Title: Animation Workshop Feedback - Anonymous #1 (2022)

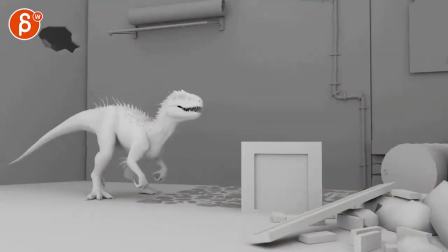All righty, let's play this in full here.
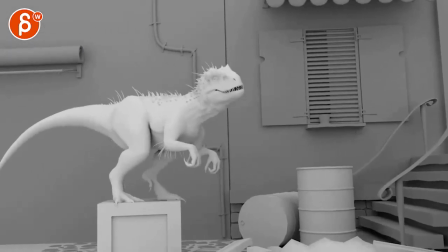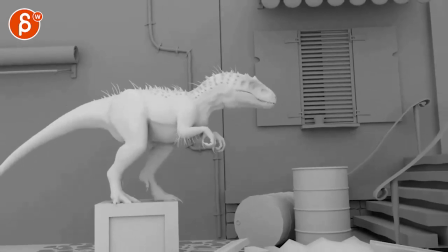Cool. Always love seeing a set. Wait, that's the Animator Starter Pack. I do recognize this, actually.
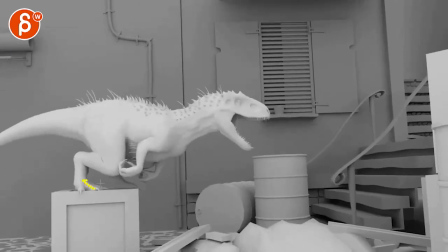I had that in the scene too. My biggest thing is just this moment where the character feels really off balance.
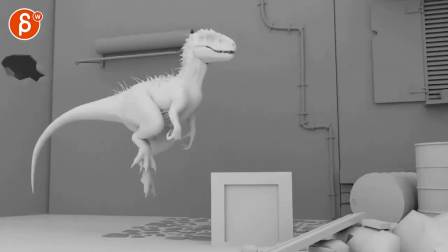I buy all of this,
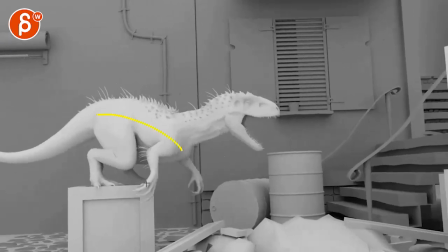and I understand that there would be a forward move i don't mind that how far forward it goes technically because of the jump but
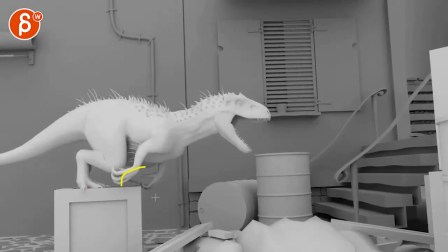i'm not super buying the like the non-adjustments
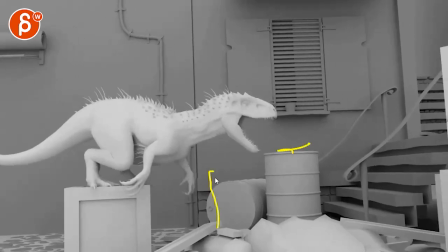like there could be something where maybe a barrel or something is here and then it could hold on to it it would be kind of cool because then it could almost pivot a bit sorry my dog in the background uh you know you
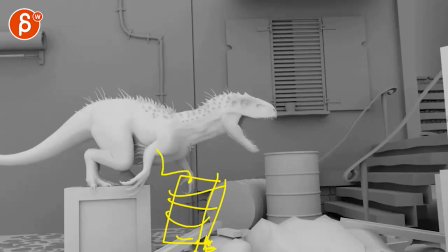could have the barrel tipping over pivoting off of here and it's holding on to it and then it can always readjust with some legs in
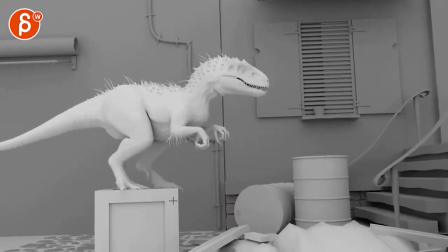the back and then go back like this i
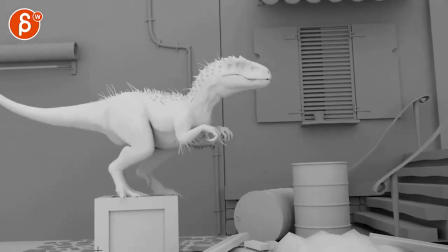think i think the tail is a bit it's
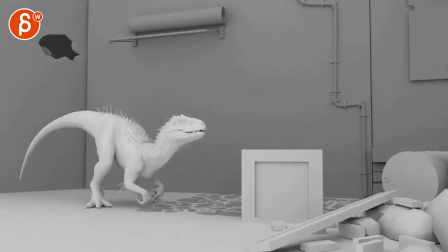a bit movie as in the generally according to movie lore and according to research
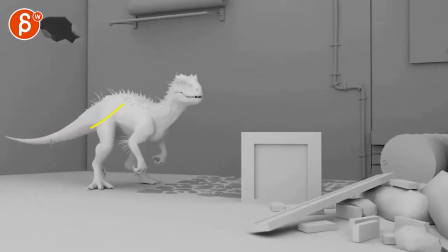they're mostly like this not that much a bit more like this and not exactly like that in its rest state i think the creature also feels just a bit default i do like that the arm is a bit higher here
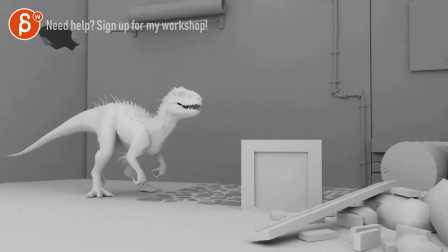but this feels splayed out a bit in default it's almost like i would start in something like that
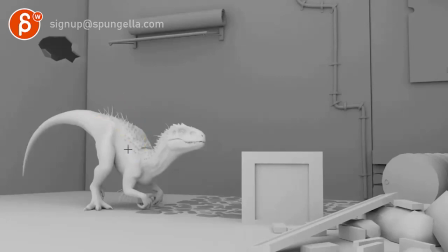but then i would i would rotate the root back a bit so you don't have that kink right there so a bit flatter so it's a bit of a softer change in there and then this feels so much like a human arm the bicep and the fingers i don't know but that's just
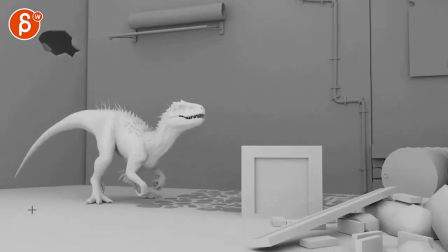modeling the way i interpret things but it just this feels a bit defaulty like even how that is and then you get into like a character pose where even that is already to me
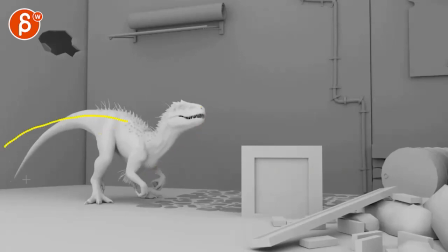just there's something a bit more interesting about that shape i would just maybe not go solo with the let's go with the tail bring in one of the fingers a bit more maybe even pivot slightly off so it's like this size a bit higher it's a bit more like that
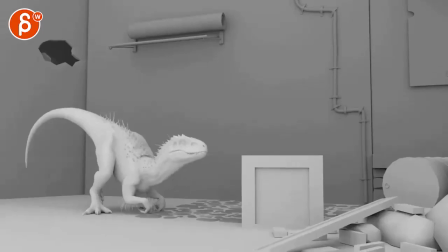and then this feels a bit off in terms
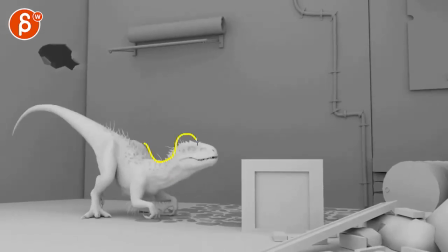of how this suddenly shoots up you look at the the spacing of this area bang right there
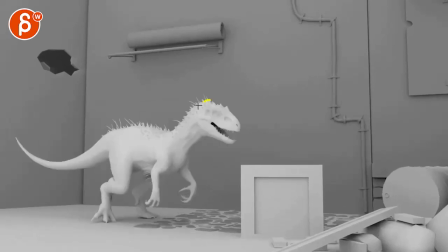kind of pops up over two three frames and then you
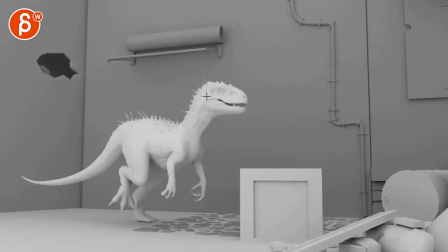got that little pause in there just a bit in terms of like how crazy the spacing
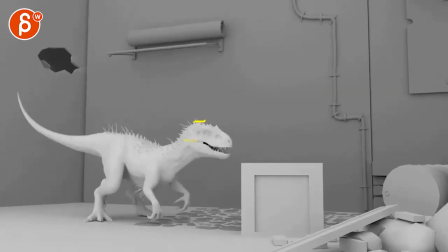is so hold on if you track this to this those are pretty big and then suddenly it
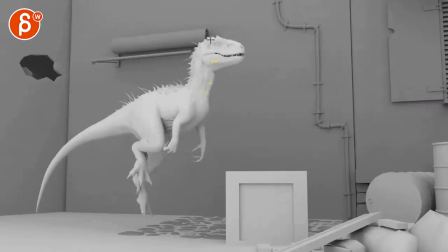gets smaller and then bam it suddenly gets big again you
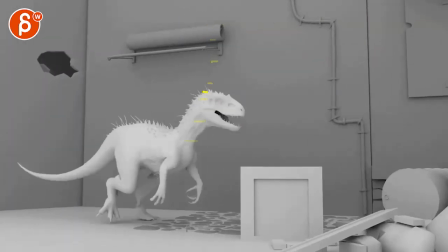know i know the camera travels but so there's just to me there's something just hiccupy in this i don't mind if there's texture and slight
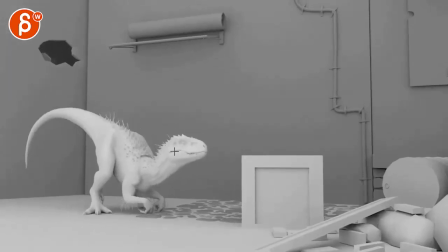change in spacing but all i'm seeing is a sudden jolt stop and
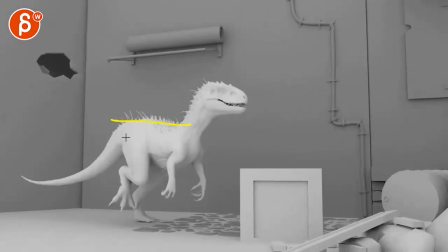then continuing while this is straight this feels weirdly like i would be bringing in those toes it just feels a bit too straight like that
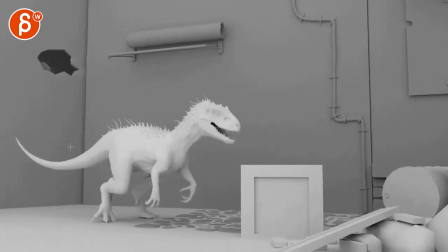where i would give this now the the other way compared to what i said here at this point i would lower that bring up the root so there's a bit more of a body head up feel like
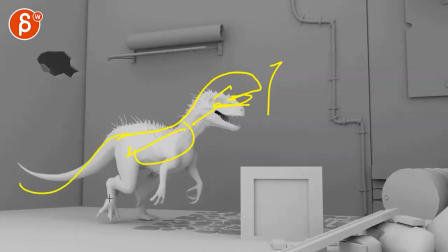that and it's kind of going up leading with the head a bit more and you can have it like that at the same time i'm not sure if i would go
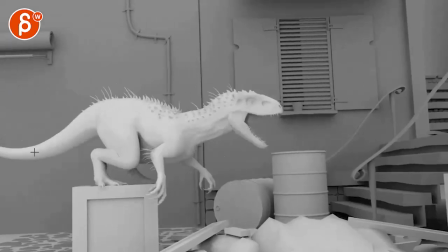this far in terms of the whip action and then again it just feels hey it's all in one axis
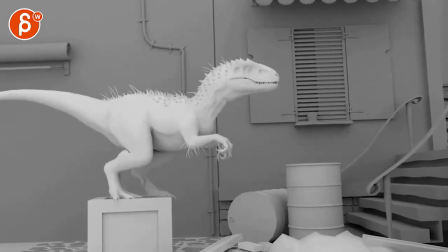and it just feels a bit over i made i don't mind right there with like a slight little